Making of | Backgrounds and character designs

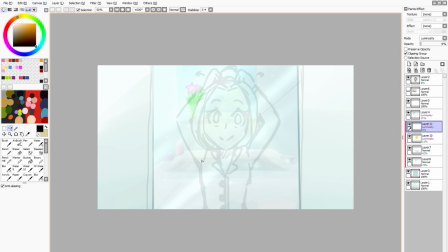249s
It's the bathroom mirror from the animatic, and yeah, uh, how I did this and how I'm going to use this in After Effects when I'm going to set the animation together um,
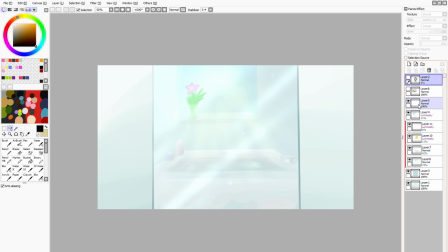267s
is let's take for example this image. Let's say that is the animation. The reason why I'm going to like put it under the reflection,
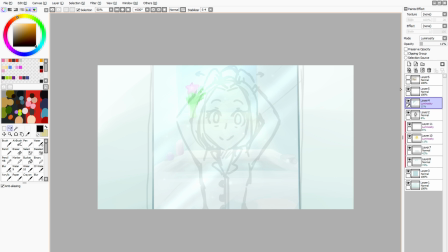285s
not the reflection, but the shine in the mirror and the edge of the mirror is is because I want to add this over the final animation. Um, Everything else will be behind the character. So um,
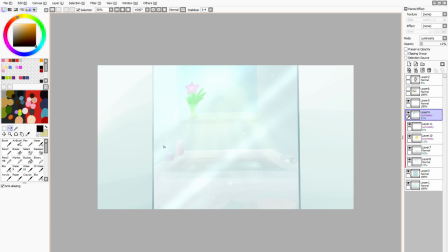307s
the way I saved this image is I saved the image that was just this,
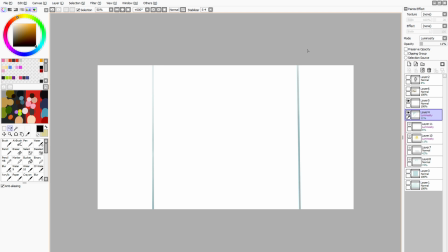314s
and then I saved an image that was just the reflection and the borders of the mirror.
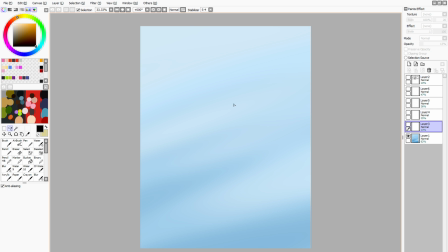324s
And the same way for the kind of transformation, the final scene in the short film, I have this blue background here, and I added multiple layers of like
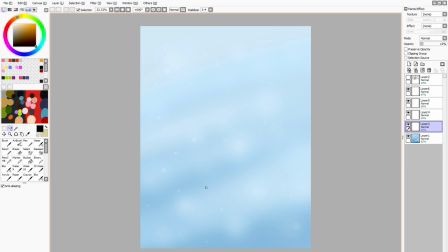341s
what's it called? It's like not sparkles, but kind of these bubbles that is going to move around while the animation runs.
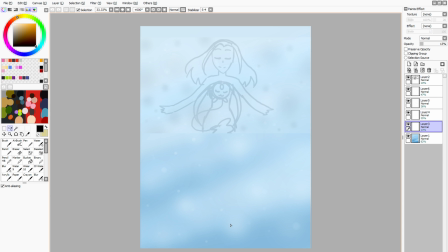356s
See, it's going to be a full body, and then it's going to pan up, pan down, I mean. And while it's panning down, all of these particles will move around, so it gives this extra feel to it.
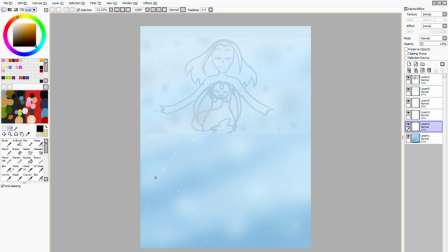370s
And all these particles are going, some of these particles are going above the animation and some are behind the animation. So it gives kind of this dynamic feel to it.
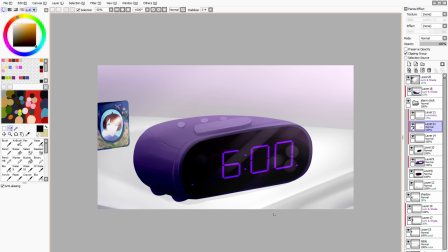384s
Another example is the bedroom, the alarm clock scene. I made this alarm clock, and I made it so that this can like turn on and off,
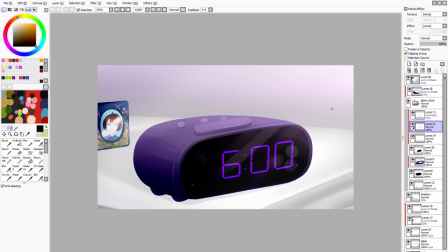401s
because I'm thinking as the alarm rings, this is going to flash, like with a specific like time interval,
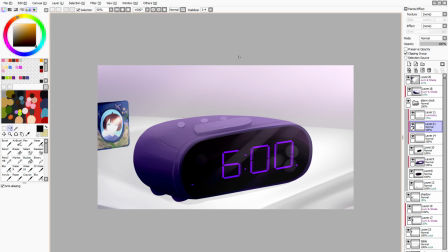416s
and as soon as she like puts her hand on the clock, it's going to stop flashing. So the way I did this was to save an image that looked like this and save an image like that looked like this,
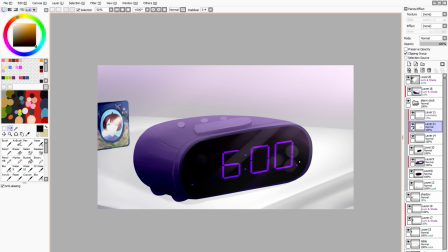432s
so I can just switch between the two images, because that way I don't need to like save this layer for itself and put over the image. I just have to save two images, one where the time is gone and one where the time is there.
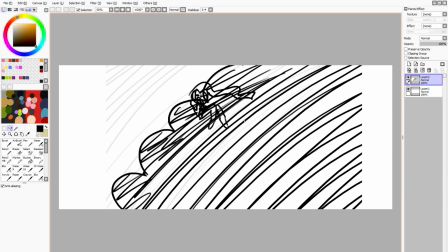453s
And the last thing I'm going to show, this is the next background I'm going to draw. This one, as you saw in the animatic, if you haven't seen the animatic, I will link it down below in the video.
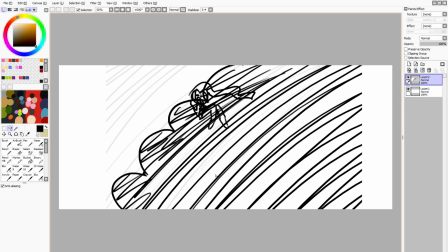468s
But in this background, I will make a foreground, which is this bush thingy, and I will make a background.